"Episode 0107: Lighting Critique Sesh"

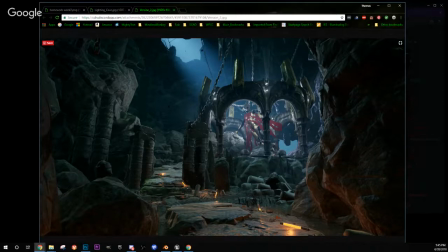[41:36]
The one with the tree in it. The example with the tree that does. It shows you how to fake volumetrics, and they make one sheet fog sheet that's really useful, and you can stick one of those sheets back there and make it really kind of drown out all this information.
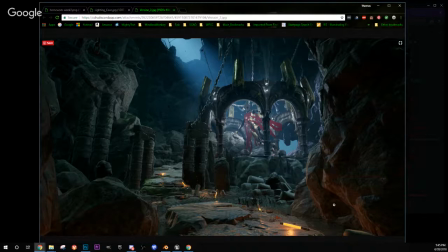[41:56]
I would still do. Rocks look really good. I would still do some depth of field. If this is your focus, then make sure this is your focus, and it'll start to blur all this forward stuff nicely.
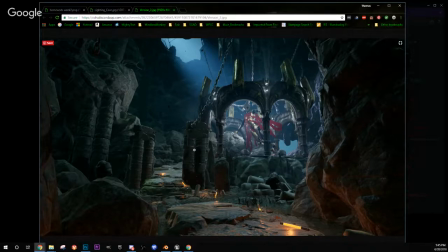[42:14]
There's just enough separation here, so that's what I would do to this. I would rotate this until you can see this in between, because it's a little strange that this is definitely better. See how it's not lit like or is that the front?
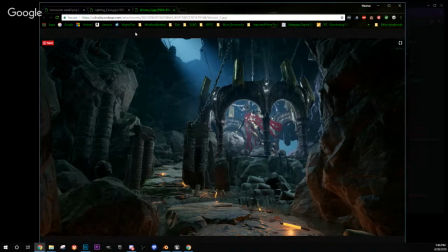[42:32]
It's so hard to tell. Like, is that the front one? Is that the back one? That's what it looks like to me now. Whereas this one, it was harder to tell because I guess this is so dark.
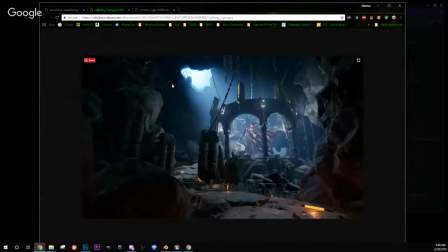[42:44]
I like the depth of this one in the sense that I would grab some curves and bring these darks a little further down so that you kind of blend all this stuff together.
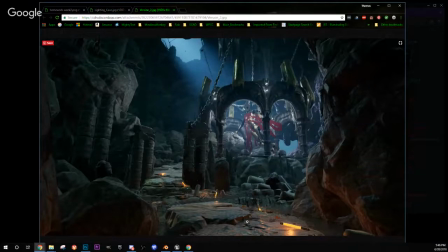[43:00]
Yeah, it needs kind of a nice curve, but it kind of suffers from that same, I don't see a ton of shadows, right? So check your light biases. Yeah.
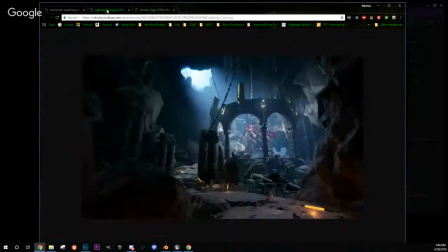[43:16]
And color-wise, I don't know. Is the green better? I'm always kind of into these. I kind of like the colors in this a little bit better. The cool versus the warm. I don't know. You'll have to think about it.
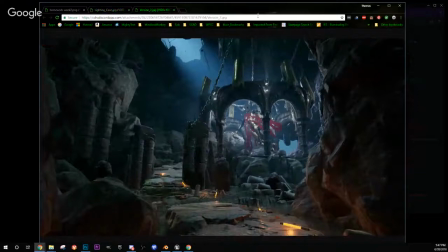[43:34]
And there's an open patch right there. I'll obviously fix that. Just throw a rock in there or whatever. It's cool.
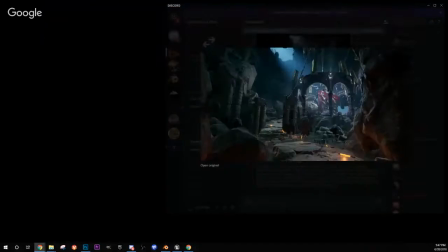[43:44]
Looks good. Let's see.
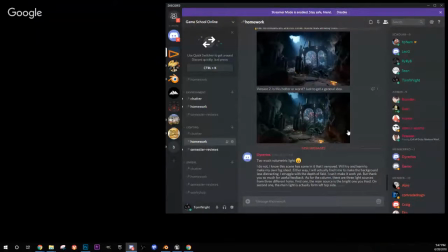So I wouldn't make my own fog sheet if I were you, because I actually looked at that blueprint and it's pretty darn complicated.
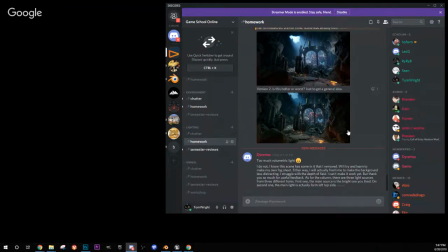[44:05]
I would migrate that. So if you download that it's a free. Where's that thing? Let me see if I can. Where's my launcher? Real quick.
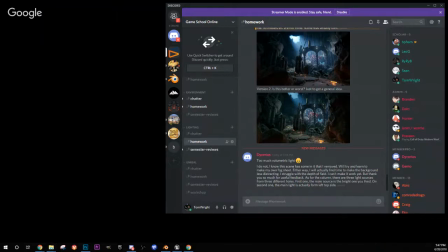[44:23]
Launch Epic Games. Usually have this open.
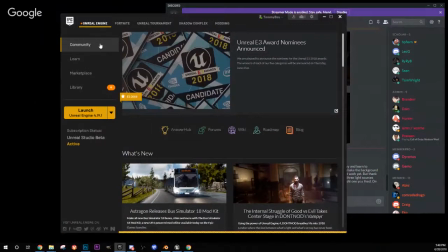[44:30]
All right, if we look here, I think it might be under Learn. It's this guy right here, Blueprints.
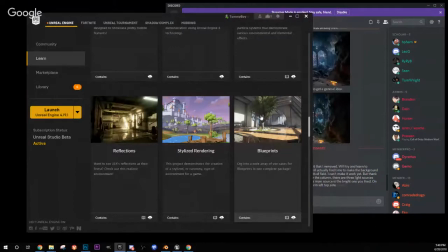[44:39]
So if you download Blueprints, and if it's the same, like I'm in like, well, I don't know, 4.19 or whatever. If you download it now, it'll create like a 4.19 version of this.
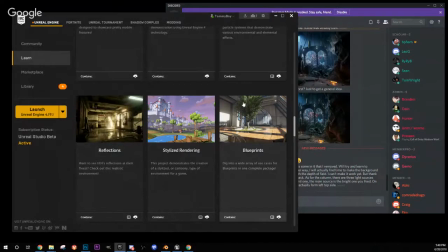[44:52]
And as long as you're the shot that you're migrating it to is 4.19, you can just click on that fog sheet and say migrate and choose the content folder of the project you're working on,
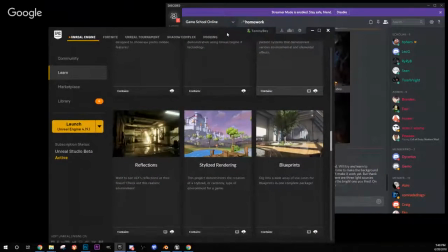[45:07]
and that'll work fine. It'll actually pop up in your other project.
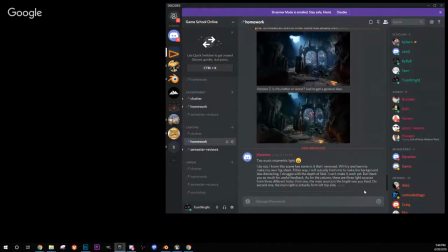[45:15]
Sorry, I'm reading here. You struggle with the depth of field, so can't make it work. Yeah, you'll have to play with depth of field. It works pretty good.
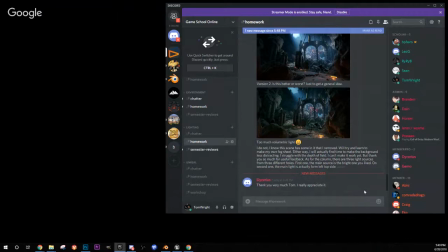[45:32]
Try to these epic examples are a great place to go in and look at what they've done and reverse engineer some of that stuff. So look at their cameras.